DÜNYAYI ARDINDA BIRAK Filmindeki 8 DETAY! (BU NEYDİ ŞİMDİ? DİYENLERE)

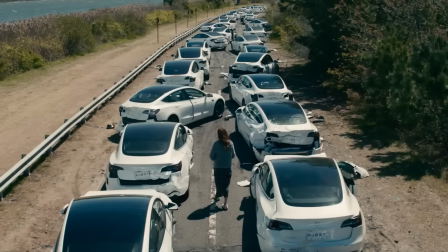(0:00)
Geçtiğimiz günlerde Netflix'te yayınlanan ve aynı anda birçok ülkede milyonlarca izleyicisinin
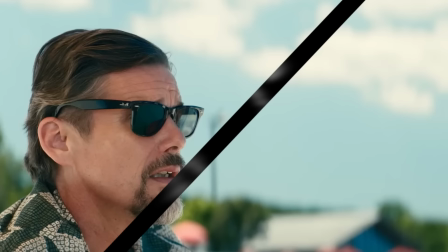(0:06)
kafasını karıştırmayı başarabilen Leave the World Behind filmi hakkında Instagram'dan "Ya Kaan, kaçırdığımız bir şey mi var?
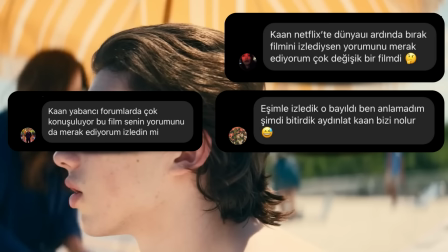(0:13)
Eşim çok sevdi ama ben tam aksine hiç sevmedim" konulu bir sürü mesaj aldım.
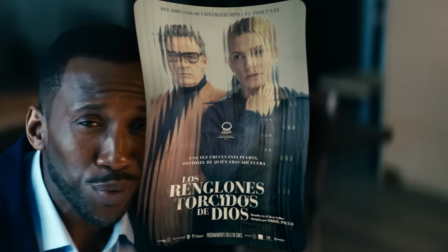(0:18)
Bu kadar yoğun mesajı en son şu filmde almıştım.
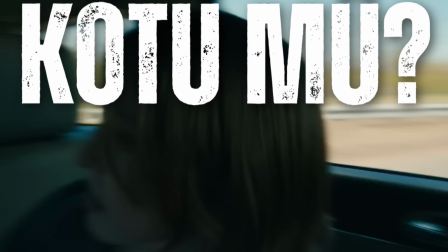(0:21)
Aslında mesajını tek tek yanıtladığım herkesin sormak istediği soru şuydu: "Kaan, bu film iyi mi, kötü mü?"
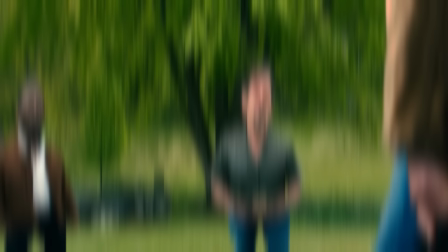(0:28)
İşte ben de bu sorunun cevabını verebilmek için oturup filmi iki kez izledim.
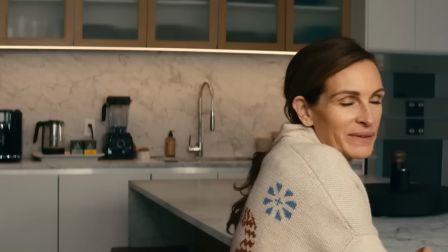(0:33)
Hemen dikkatimi çeken bazı detaylarını not alıp sizle de paylaşmak istedim.
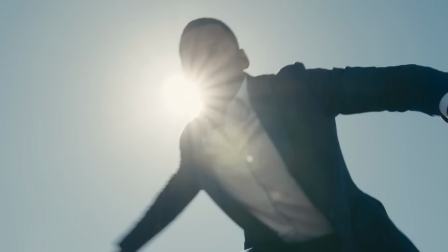(0:37)
Burada film dizi meraklısı 72 bin kişiyiz ve birazdan değineceğim detaylar ile birlikte bu film üzerine yorumlarda sizle sohbet etmek,
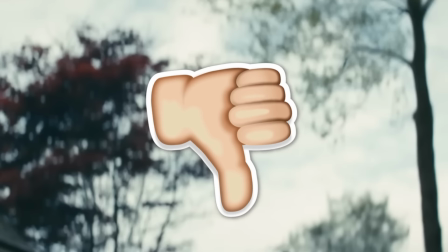(0:45)
üzerine konuşup beyin fırtınası yapmak için sabırsızlanıyorum. Şimdi film için iyi veya kötü gibi kesin bir yorum yapmadan sadece dikkatimi çeken,
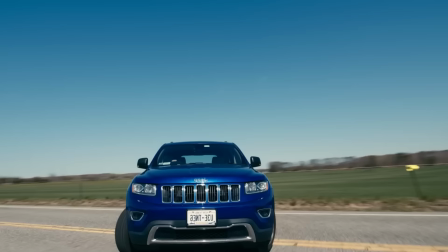(0:54)
ilginç bulduğum ve izleyen birçok kişinin de gözden kaçırdığını düşündüğüm o detaylardan bahsetmek istiyorum.
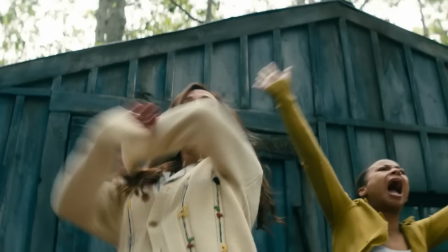(1:00)
Film hakkındaki düşüncemi de tüm detaylara değindikten sonra sizle paylaşacağım. Şimdi arkanıza yaslanın.
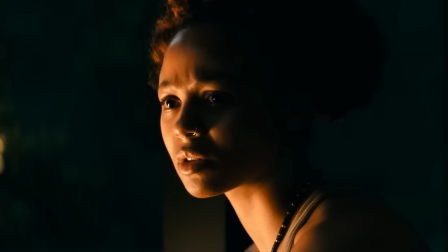(1:06)
Buraya gizemli de bir müzik alalım. Ve sembollerle dolu bu acayip filme biraz daha yakından bakalım.
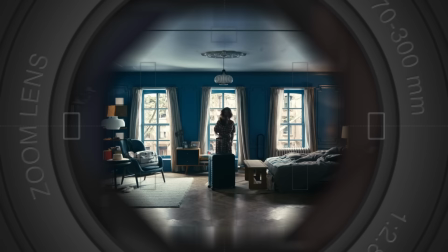(1:12)
Film çiftimizin yatak odasında başlıyor. Tüm odanın mavi olduğunu ve kameranın aşırı net bir şekilde direkt olarak odayı gösterdiğini görüyoruz.
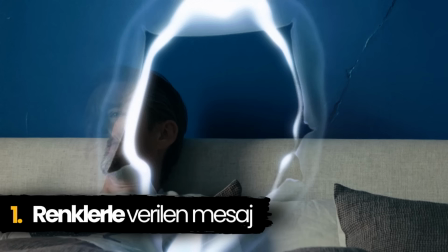(1:21)
Mavi renk huzuru, güveni temsil ediyor. Fakat hemen duvarda büyük de bir çatlak görüyoruz.
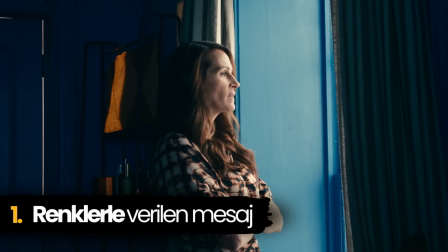(1:27)
Sinemada hiçbir şey öylesine kamera açısına girmez, unutmayın. Bu sözü videonun çeşitli yerlerinde tekrar tekrar hatırlayacağız.
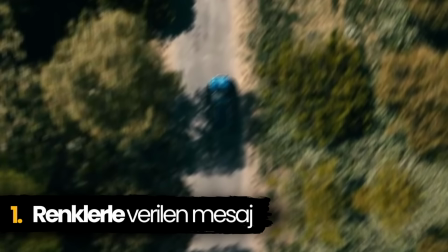(1:35)
Ailemizin sorunları var. Üstelik bunu da başrolümüzün ağzından daha ilk dakikalarda duyuyoruz.
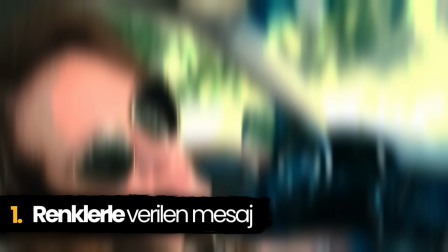(1:40)
Hemen sonrasında ailemizi mavi bir arabada görüyoruz. Yani hala evdeyiz ve güvendeyiz.
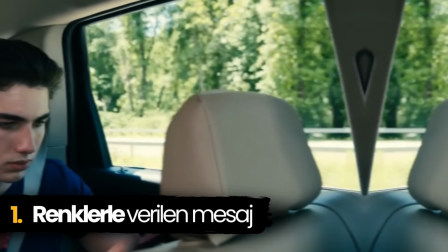(1:46)
Fakat 4 kişilik ailenin her biri de farklı bir şeylerle ilgileniyor. Baba araba kullanırken anne telefonda, oğlu oyunda ve küçük kız da dizi izliyor.
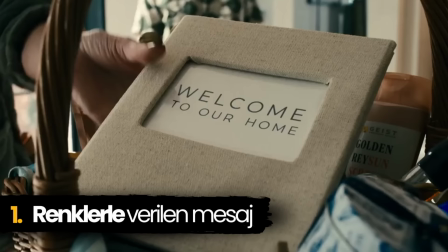(1:55)
İşte duvarda bir çatlak daha. Tatil yapılacak eve geldiğimizde ise ailemiz arabadan iniyor ve artık başka bir dünyaya adım atmış oluyorlar.
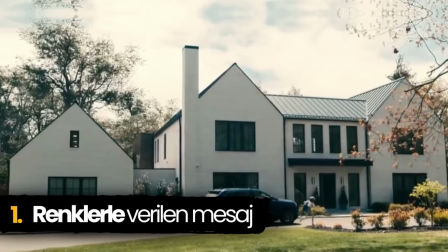(2:03)
Girilen bu evde mavi renge neredeyse hiç rastlamıyoruz. Üstelik işlerin değiştiğini koyu kırmızı bir renkle ilk bölümün isminde görüyor ve hemen
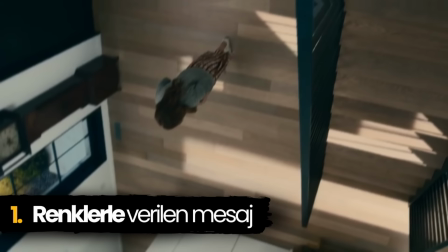(2:12)
sonraki sahnede şu kamera açısıyla ailemizin hayatının ters düz olacağını,
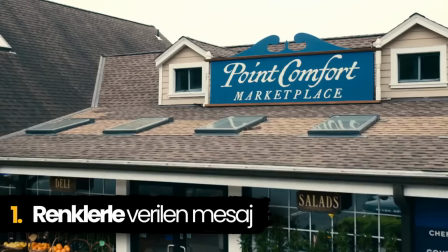(2:17)
bir şeylerin değişeceğini de anlıyoruz.
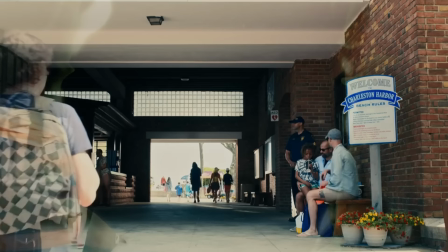(2:19)
Başrolümüz mavi tabelalı bir marketten güvenle alışverişini yapıp mavi arabasına koyduktan sonra eve gidip oradan da ailece sahile gidiyorlar.
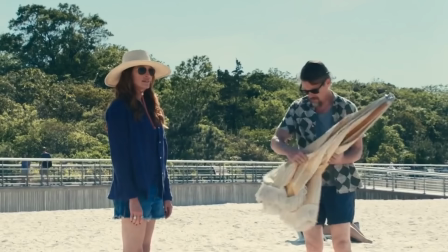(2:28)
Bu sahnede dördünün de mavi renkli kıyafetler giymesi tesadüf değil. Bir aradalar ve her şey yolunda şimdilik.
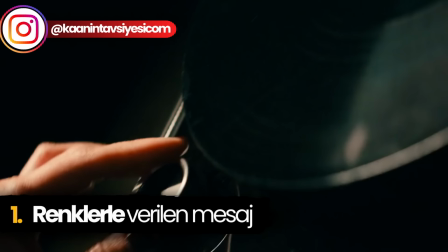(2:35)
Aynı mavi huzur, kırmızı tehlike konusunu filmin sonlarında da görüyoruz.
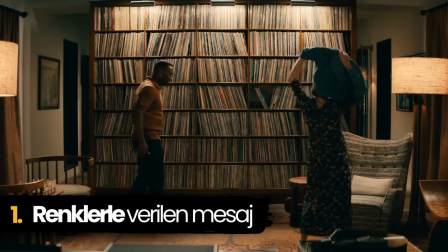(2:41)
Başrolümüz yabancı ev sahibiyle kaynaştıktan sonra dans etmeye başlamadan üzerindeki mavi kazağını çıkartıp atıyor.
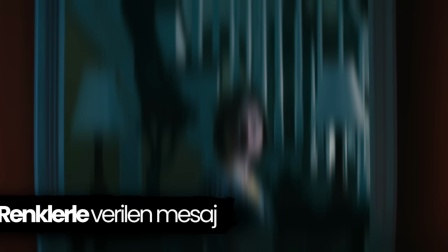(2:47)
Bu basit gibi görünen hareketle evli başrolümüzün tehlikeli sularda olduğunu anlıyoruz.
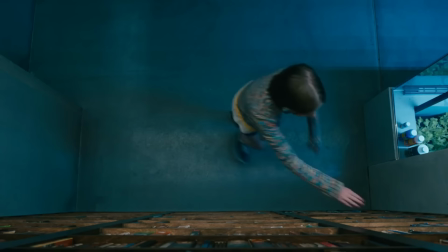(2:53)
Küçük kızımız kapısı koyu kırmızı bir eve giriyor ve kırmızı bir koridorda yürüyor fakat yüzüne vuran mavi renk ile tekrar huzur buluyor.
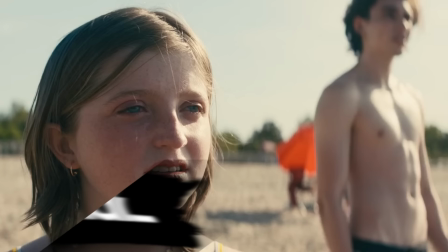(3:01)
Bu kısımdaki diğer detaylara birazdan geleceğim. Filmdeki ikonik sahnelerden birini de ailemiz plajdayken görüyoruz.
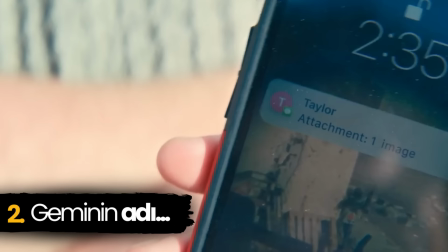(3:07)
Dev bir gemi ailemizin güneşlendiği sahile bodoslama dalıyor. Bu arada sağda maviler içinde huzurla güneşlenen kadın da kadrajda tabi.
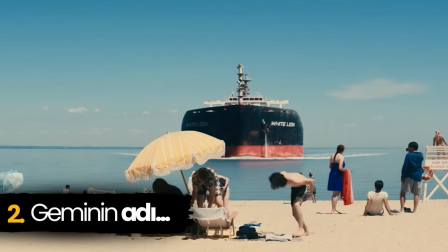(3:17)
Unutmayın, mavide güvendeyiz, kırmızıda tehlike demiştim. Bu sahnede çok başarılı bulduğum bir gönderme var.
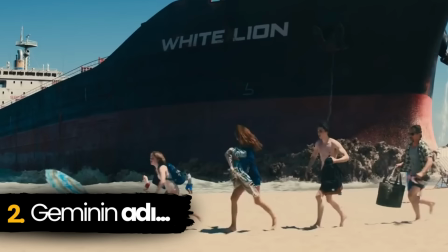(3:23)
Sahile vuran geminin adının White Lion, yani beyaz aslan olduğunu görüyoruz.
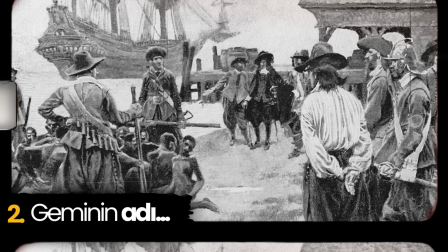(3:28)
Film burada tarihte Amerika'ya Afrika'dan ilk köleleri taşıyan ünlü gemiye bir gönderme yapıyor.
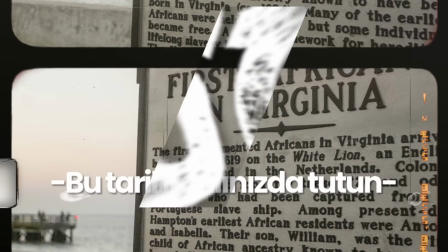(3:34)
İngiliz korsan gemisi olan White Lion, takvimler 1619'u gösterdiğinde 20'den fazla Afrikalıyı ilk kez
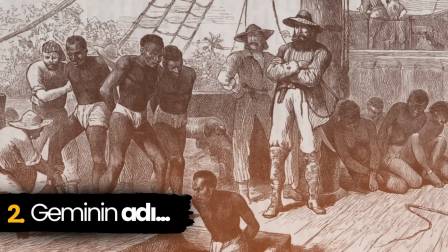(3:41)
Amerika'ya getirmiş ve Amerika'da yıllarca sürecek olan köleliğin ilk adımını atmıştı.
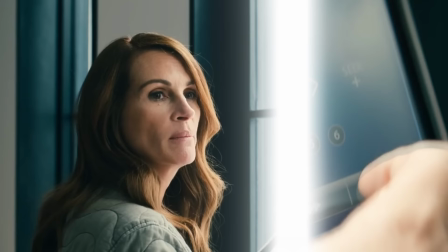(3:46)
Yani kameranın arabadaki radyo frekansını göstermesinin bile bir nedeni var. Filmde neredeyse herkesin gözden kaçırdığı büyük de değişimler var.
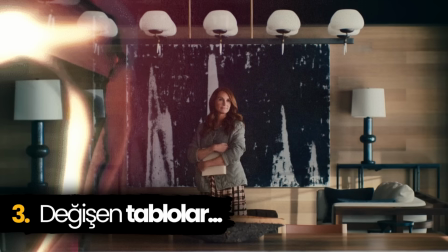(3:55)
Ailemizin yerleştiği evimizin salonundaki şu dev tablo aslında film boyunca değişiyor.
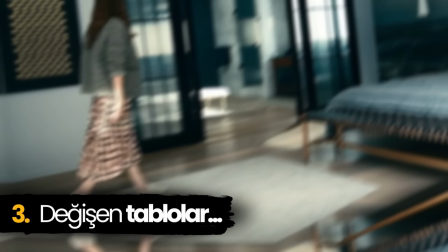(4:01)
Önce şöyle, sonra şöyle ve sonra da şu hale geliyor.